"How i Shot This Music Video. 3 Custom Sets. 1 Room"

Alright guys, so in today's music video breakdown, we're gonna do Fame Freak Show. I posted this video actually a few days back.
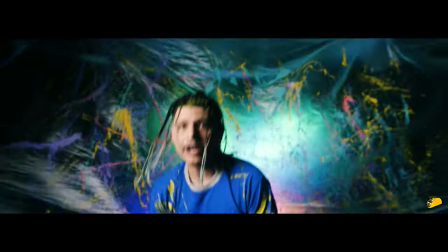If you guys have not watched that, click the link somewhere here. I'll link it in this video. If not, you guys can wait till the end of this breakdown and go check it out. Trust me, a lot was in this video as far as set designing. We did 3 sets in 1 room in 4 hours. A lot of shit went down. So hopefully in today's video, this is gonna break it down and help you guys a lot.
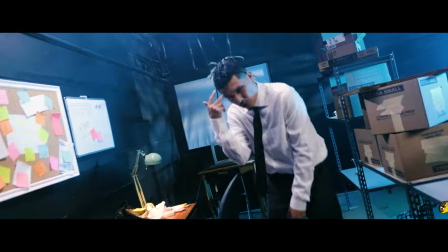So let's just dive in.
It's suicide, go through my mind.
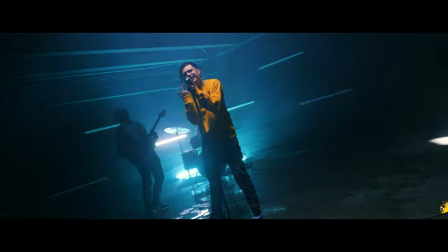It's do or die, babe, it's you and I. When I'm with you, it feels so right.
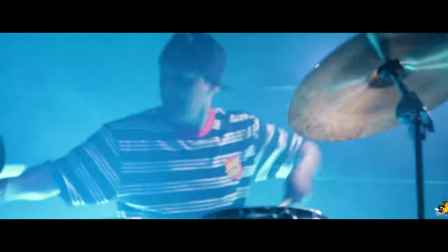Girl, I feel so high. We just gotta evolve. The world don't revolve around you cause you think so.
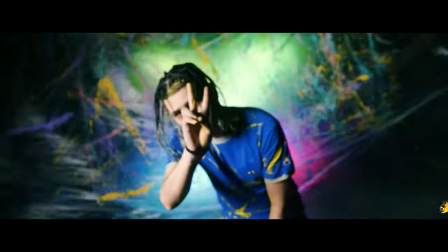We used to freak out, have a little freak show. I told her peace out, you don't want to see, but yeah, I'm a freak show.
Alright, so we're gonna start off with the camera that we use for this music video. As usual, that's what we do, we break down the camera gear.
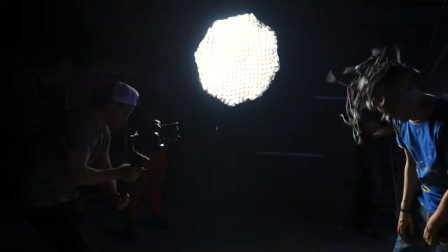So it's gonna be the Panasonic S1H. I don't own that camera anymore, I have the Sony A7S III, but this music video was shot 6 months ago,
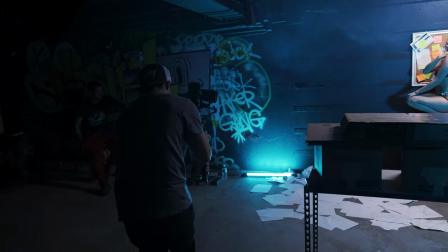so that was the camera that I had at the moment. Everything you guys watched is gonna be shot in B-Log.
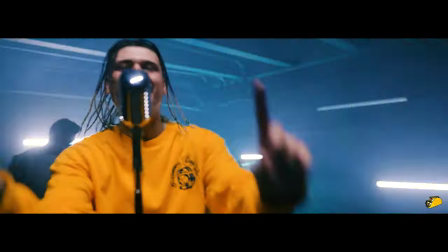Everything was 4:2, 10-bit, 24 frames or 60 frames per second.
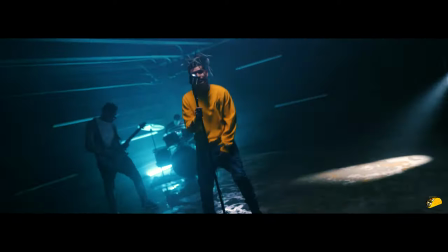Some shots I think I did shoot at 1080p, 120 frames per second, in case you guys are wondering. We used the lenses for this video was a Sigma 24mm 1.4 Art lens, and we also used a Sigma 50mm 1.4 Art lens. Those are the only 2 lenses that I used for this music video, and the gimbal that I used was the DJI Ronin RS2,
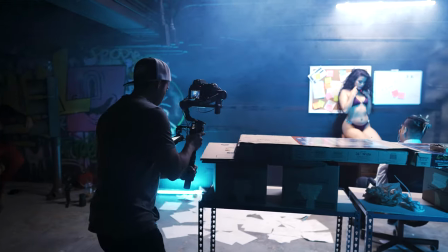so it's a newer gimbal from DJI, and I did use the focus puller because the S1H does not have reliable autofocus,
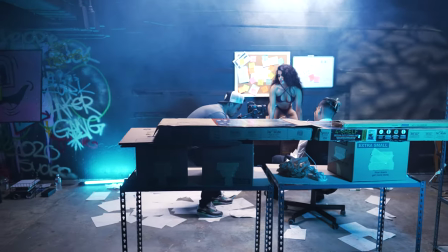so I had to do everything manually myself just with the focus pull that it comes with if you do buy the Pro Combo. Just in case you guys were wondering on the camera gear that I used. Now, as far as the lighting breakdown, the lights that we used was all NAND lights, and we also had the Asteras. So let's get started with the story on this video. What's really, you know, it was a hot secretary.
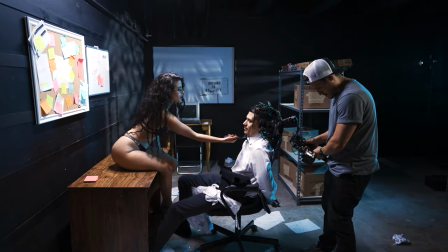He has an eye for her, and you know, he's working and he's always catching her.
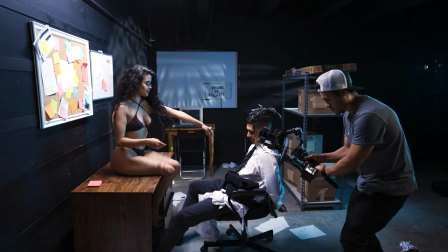So basically in this one, he falls asleep, goes into his head, and then he ends up getting caught. The secretary ends up pulling him to the chair, ties him up, and basically seduces him, takes off her clothes.
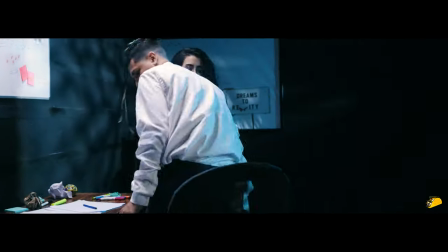And he's like, you know, like he's living his what he basically what he always wanted to at the end, only to find out that was all a dream.
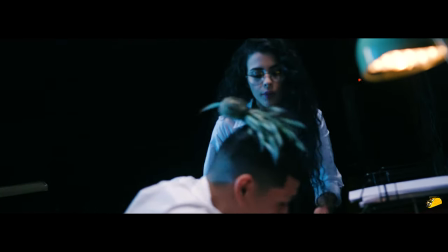And he's back to reality. She wakes him up and be like, get back to work. And he's like, fuck, I didn't get what he dreamed of. Like he wished that was reality. So quite simple on the storyline. We're gonna get started now with the first set of this music video. Now, as for the lighting on this first set, so the way we went about it was I had 1 9-light Pavel tube.
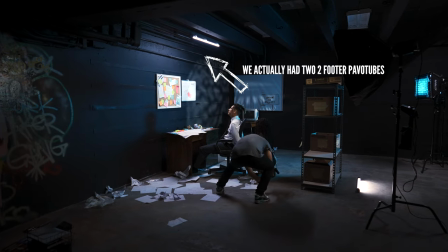I think it was a 2-footer or a 4-footer, but we had it right on top, and I had it on a faulty bulb.
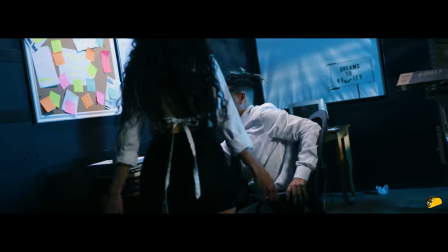I think it was on a flicker mode, but it was very slow, and it basically to give it a faulty bulb look, right?
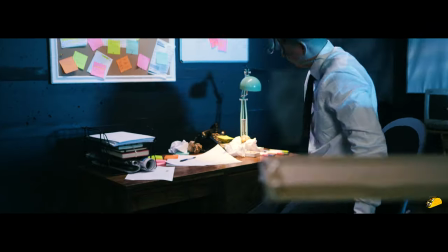That was mainly like his key light, I guess you can say.
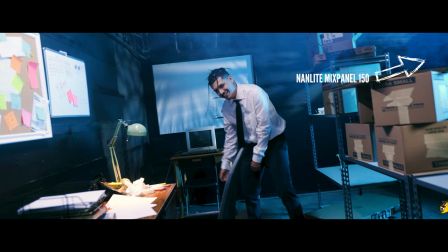And then we had a mix panel on the back end, and that was blasting towards the back where the old computer is to give it some separation.
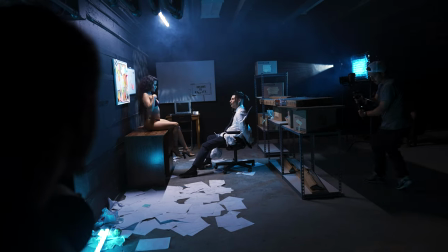And that was to create more depth to basically make the artist, you know, pull out from the background, just make them pop.
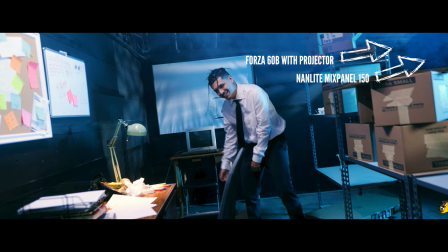And I did use the Forces 60B projector to beam in the back with a gobo effect.
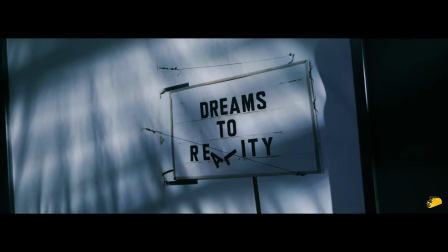Again, just to add some texture. It was very subtle, but for me, it still played a big part into grabbing that image and making it look the way it looked.
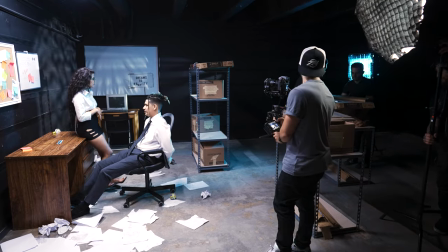So that was that, and then I did use the Forza 300B. It was kind of weird how I placed it, but I basically had it like on the back end, kind of beaming,
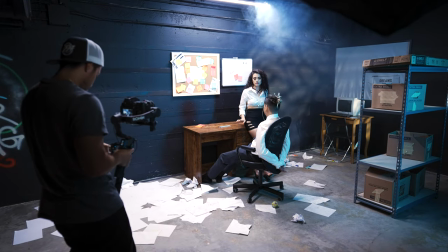but I wanted to fill in his face a little bit more, and I think I only had it like at 10% or 15%, and that was just to kind of get his left face where the camera was basically coming in from. So that was what I used as far as lighting.
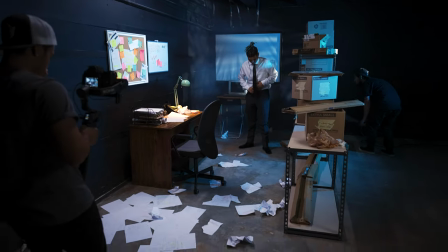We did haze the background a very small, very portion. We didn't go crazy. I see a lot of people go crazy.
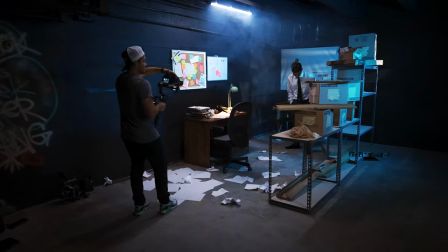And in order for us to really maximize it, to make it look like a bigger set, so I had 2 sets of, as I talked about earlier on, where I had 2 shelves, and they were basically,
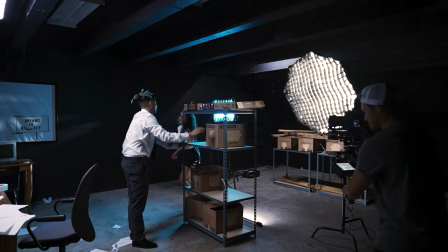you know, to make it long where he was sitting right behind it. But once I needed to get him looking over where she was basically, you know, also doing like a box, basically doing packaging, I had to go ahead and grab some of the shelves and put it on that side to make it look like it was long.
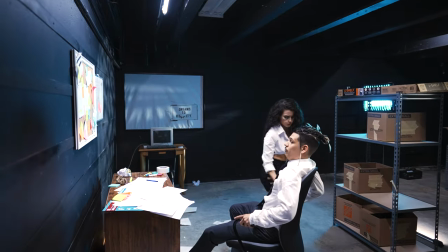It was like a lot of shelves and stuff. So again, play with what you got, make it work, choose the right lenses, create the right depth.
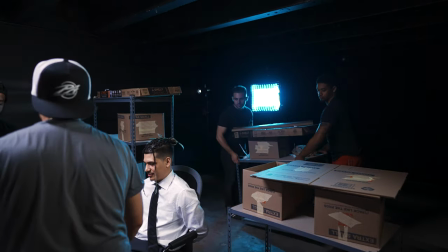Just kind of look around, you know, sometimes you don't need this crazy big actual setup to make these things happen. You just gotta choose the right lenses and all that. So the last thing that we did use was there was a little NAND light 5C that we put with tape inside the lamp. The original lamp that we had on this desk that provided like that tungsten look, it was too harsh.
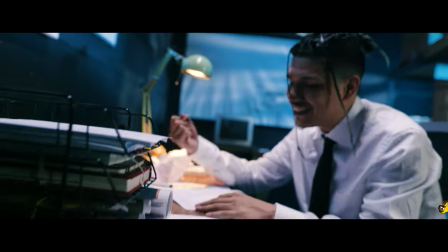It kind of filled up the whole desk. I didn't want that. So we actually ended up taking out the bulb and we put a NAND light 5C on it. And we obviously were able to control the lighting. So let's move on to the second one. So now for the second scene, in order for you guys to maximize things, you know, changing a lot of sets in 1 room could be an ass.
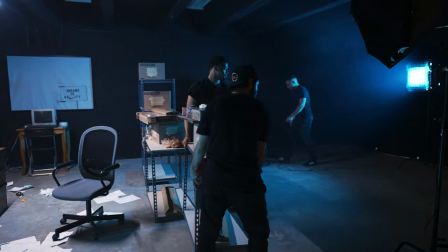It's freaking hard. It's not easy.
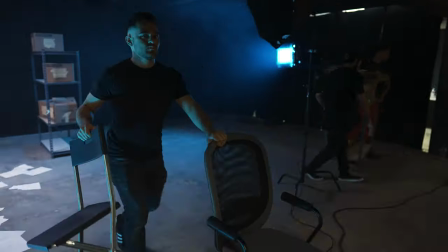So while this moment, while I had everyone basically, you know, start taking everything out and basically, you know, we're going to have a blank black canvas.
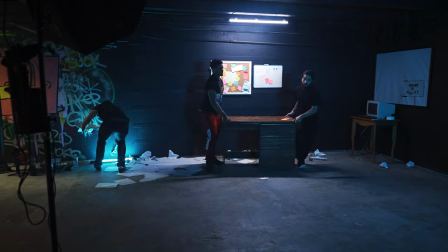And then from there, we're going to put the Asteras and so forth. We'll talk about it right now.
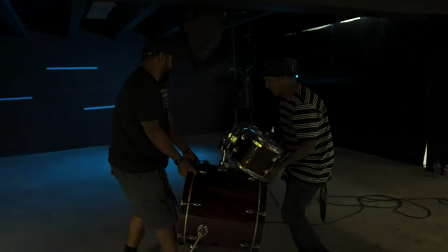During that process, I had them take care of that, put the drummer in there and all the stuff that I wanted to happen. I grabbed the model because I only had it for about 2 hours. We took it to the cloud room, but she had to change it to all white because he did talk about White Angel or something in the lyrics.
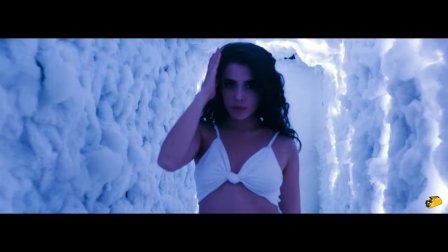I forgot exactly what it was, but I needed her in white and I wanted to put in the cloud to give it a whole different look as well. So basically, you know, while I was knocking something out, I had my crew over there setting up. So if you guys want to maximize production time, you guys will need extra hands on set so other people can, like, basically, you know, help set up on other areas and you're concentrated on just the filmmaking and the directing.
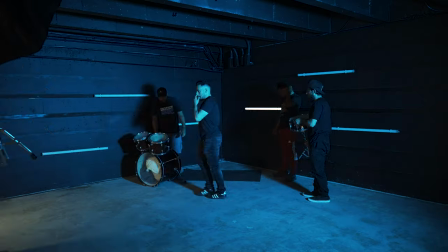4 hours is not a long time. For everything that we did for this video, all the lighting, all the changes, it was a lot to do. So yeah, now let's jump into the second set. So once we got the drummer in there, we got the guitarist, we got all this going on.
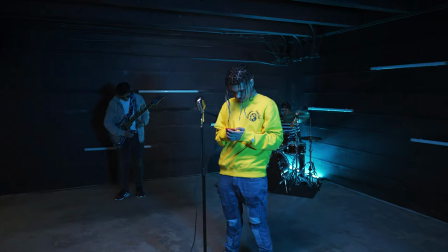Now we added the Asteras in the background. I added a Nanlite Pablo tube on top as the key light.
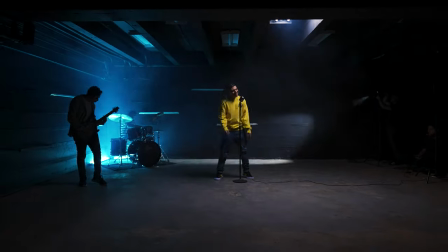There was no key light, that was the key light. And then I had one of my assistants, they were with the Force of 60 and the projector, literally just beaming it around.
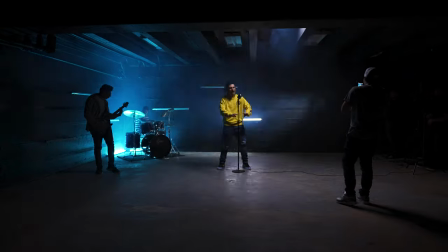I shot that about 2 times and, you know, something didn't look right.
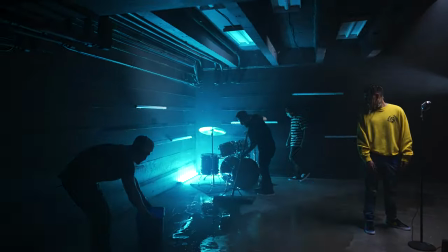So what I ended up doing is wetting the floor, and that caused the look that I wanted, which was, you know, it adds reflection.
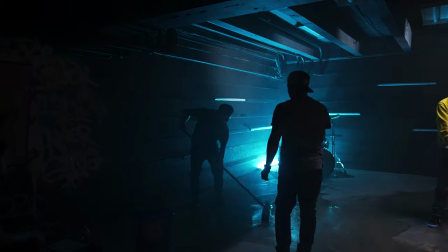When you're using lights and there's water on the floor, it just causes a reflection that it looks very, very good, looks high production, and just, it creates an aesthetic look that it just looks pleasing.
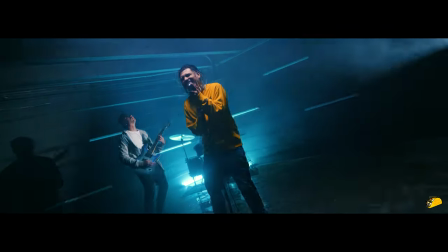So I ended up wetting the floor and the background, I filled it up with Asteras. I had it on strobe effect and I had a Nanlite Pavo tube overhead as a key light. To be honest, guys, the Nanlite Pavo tubes, as far as skin tones, you get some outstanding skin tones.
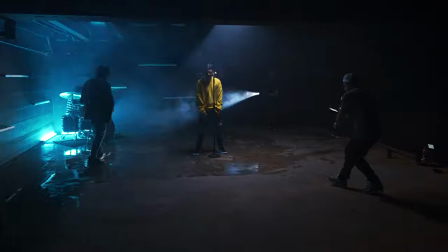I've used the Nanlite Pavo tube for a lot of actual key lights that people think I'm using softbox and all these butterfly.
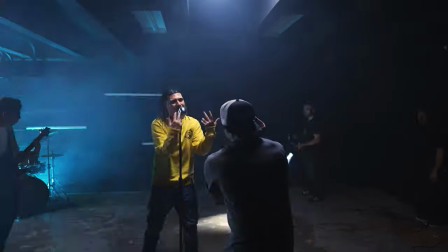I'm just using a damn Pavo tube and people get shocked when I tell them that.
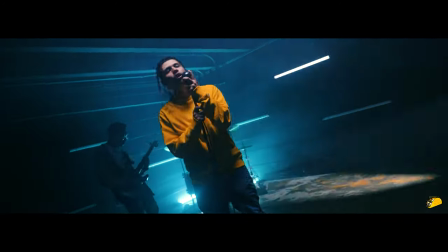So the Nanlite Pavo tubes can be a really, really good light for skin tones. It creates a really nice soft look to the face. So keep that in mind and try that. You guys will thank me later. That was the second set. Once the second set was done, we got to get the drummer out of the way.
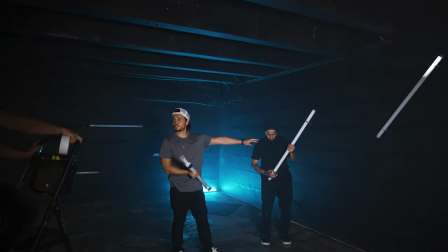Everything got to come out. And the third set is basically the paint with the paint plastic that we had going on.
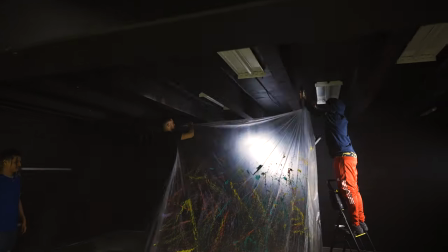So for this paint set, what I ended up doing, and luckily the artist was down, was he had a blue shirt. And one thing I didn't mention in this video is I always focus what are they wearing and what kind of lighting I'm gonna go to counter that and make them pop, make the image look as beautiful as it can look. So always look at what the wardrobe of the artist is.
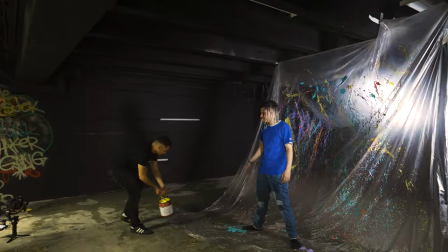For this particular video, I didn't ask what he was wearing, but when he showed up, I always try to go opposite. The beginning portion, I had him dressed like he was in the office, right? So that was very simple.
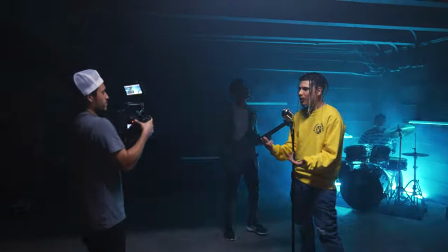I didn't want it too crazy. Before the second set, you know, he was wearing yellow, so I wanted to go ahead and add blue lighting in the background.
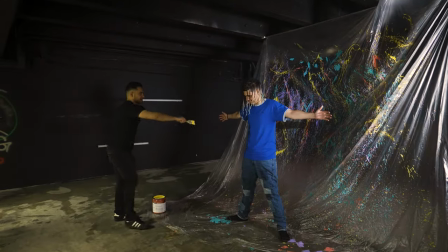But now for this third set, he had a blue shirt and I wanted yellow, I wanted more colorful, I wanted this to pop.
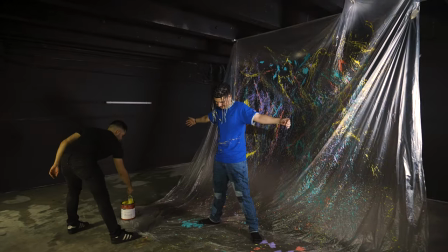So we kind of went with yellow paint, and I had one of my homies basically just paint splatter all over his body, his shirt,
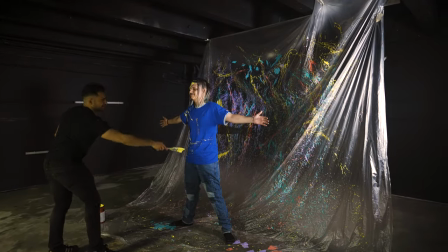his face, his hair, really just to, you know, enhance it and give it the pop. Now in the back of this artist for his third set,